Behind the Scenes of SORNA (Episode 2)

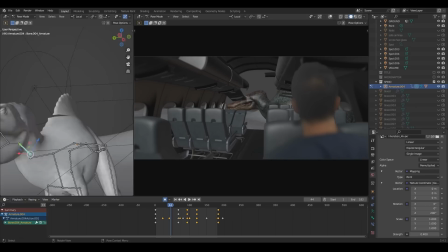(14:09)
This is pretty much how long it normally takes, obviously with more complicated shots,
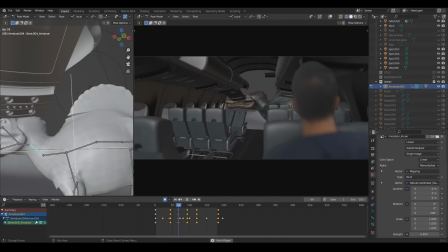(14:16)
with more dinosaurs, with more nature assets. Things become a little bit more time consuming, setting things up, getting lighting right, etc., etc.
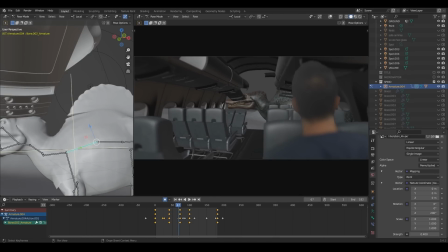(14:30)
But with this shot, it's fairly basic. This is the timeline of how I go about doing things.
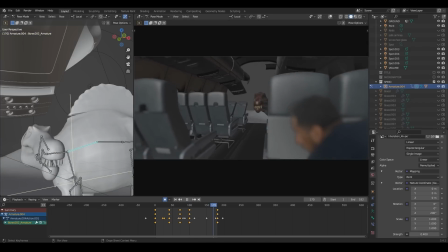(14:36)
This is how I show. I'm showing you in almost real time what's going on.
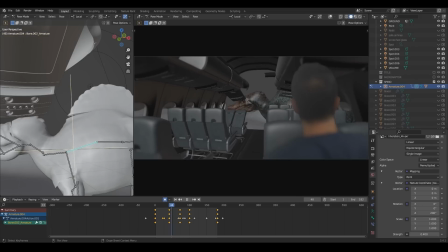(14:42)
Normally shots take
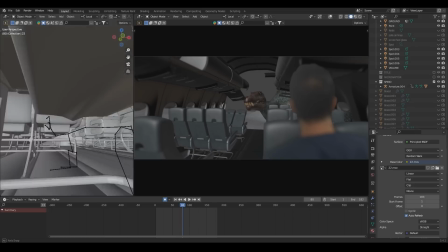(14:45)
half an hour, I want to say, sometimes more than that, sometimes up to an hour to correct and get perfect.
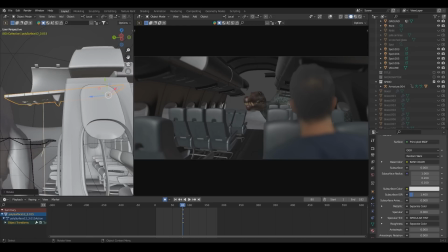(14:54)
But in general, this is what it normally looks like. So this is as close to real time as possible.
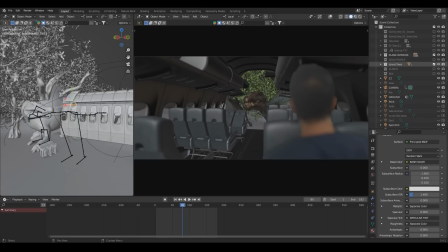(15:00)
Here I am adding the nature assets that are going to be behind the Spinosaur.
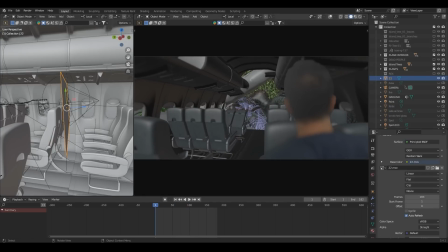(15:17)
You can see that his head is sitting in the midst of bits of jungle.
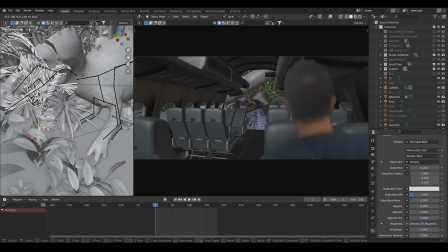(15:23)
Now I'm clearing around his head so that, you know, he's not suffocating.
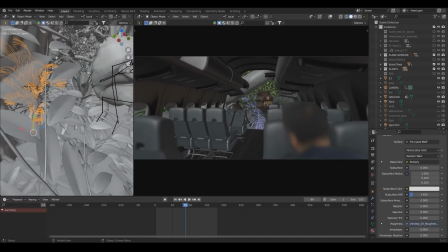(15:29)
Or she. I've always wondered. But I suppose on Isla Sorna there's both the genders.
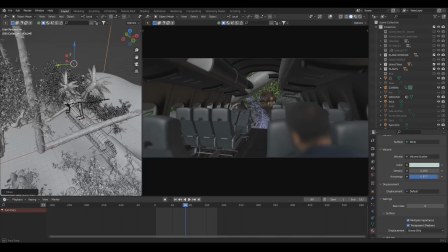(15:37)
This big box that I'm dragging around the scene is what's known as volumetrics.
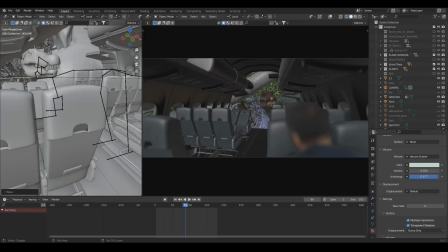(15:43)
And it's a special kind of
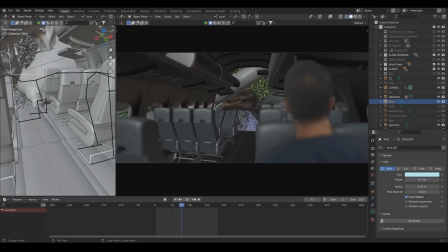(15:47)
volume cube in Blender that allows light to be scattered in a way that shows depth behind the video, in the background, to allow things to fade into fog.
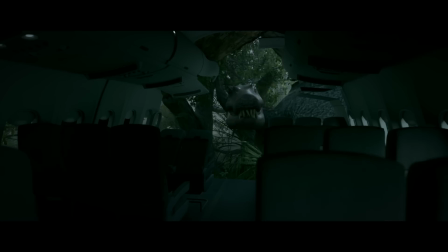(16:04)
This is the final shot from the film, so you can see the background is faded
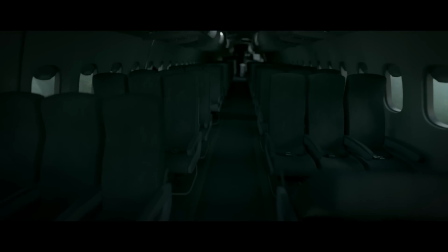(16:13)
and it looks like it's bigger than it actually is, which allows me to not make huge amounts of
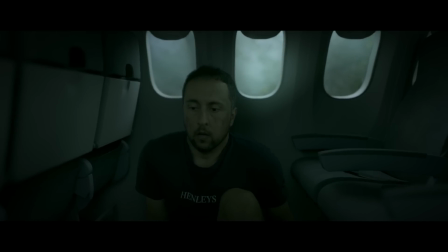(16:21)
terrain. It sort of just disappears into fog, which is normally how it goes.
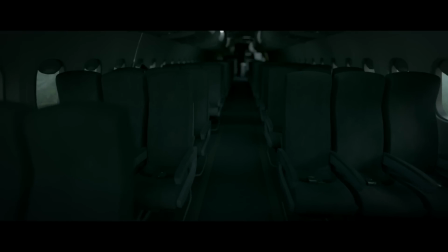(16:26)
And that's pretty much it. That's what goes into almost every single shot, all these considerations and whatnot.
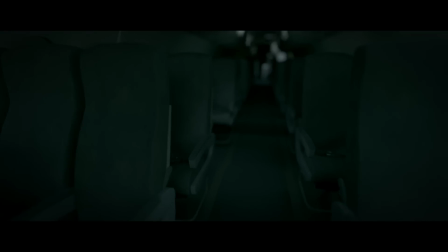(16:34)
After that, it goes into color grading, and what color grading is just pretty much
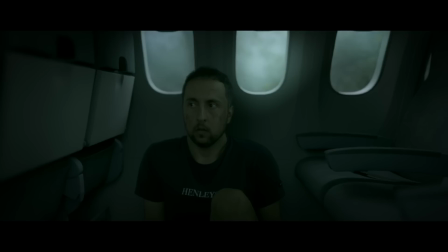(16:40)
darkening the tones a bit and making it a little bit more saturated to pop out.
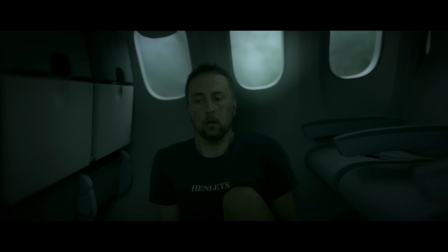(16:44)
But that's pretty much the workflow. So I hope you enjoyed this.
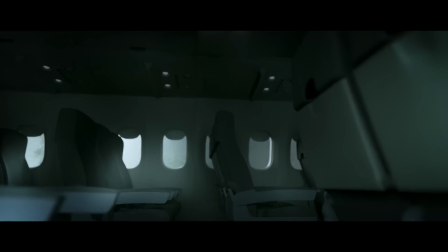(16:49)
I hope you found something relevant. I hope this wasn't a total disaster being completely unscripted, but I'm just rambling.
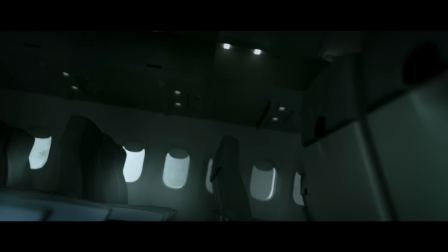(16:55)
I'm just saying what's on my mind here, and Hope you enjoyed that.
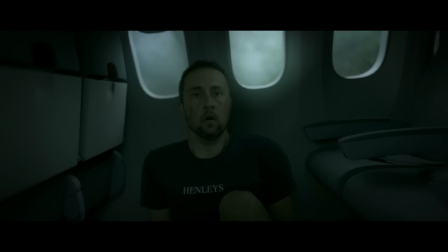(17:00)
Thank you so much for the donations, for the memberships. These videos, like I said, are only possible because of your help.
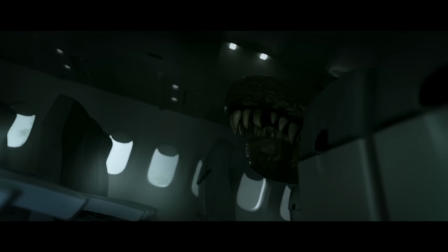(17:09)
So I very, very much appreciate it. Keep a lookout for episode 3.
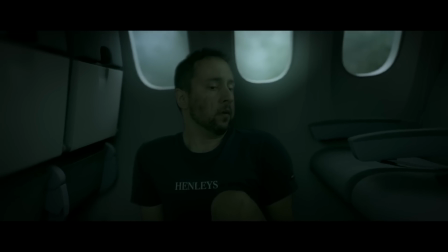(17:14)
It is in the works. I have written it, and I'm due to start work on it pretty much ASAP.
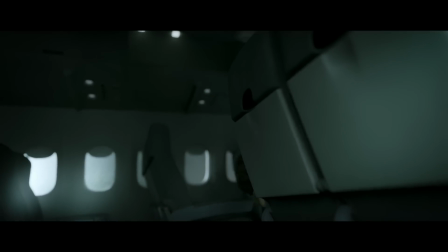(17:21)
So that won't be too long. Thank you again. See you in the next one.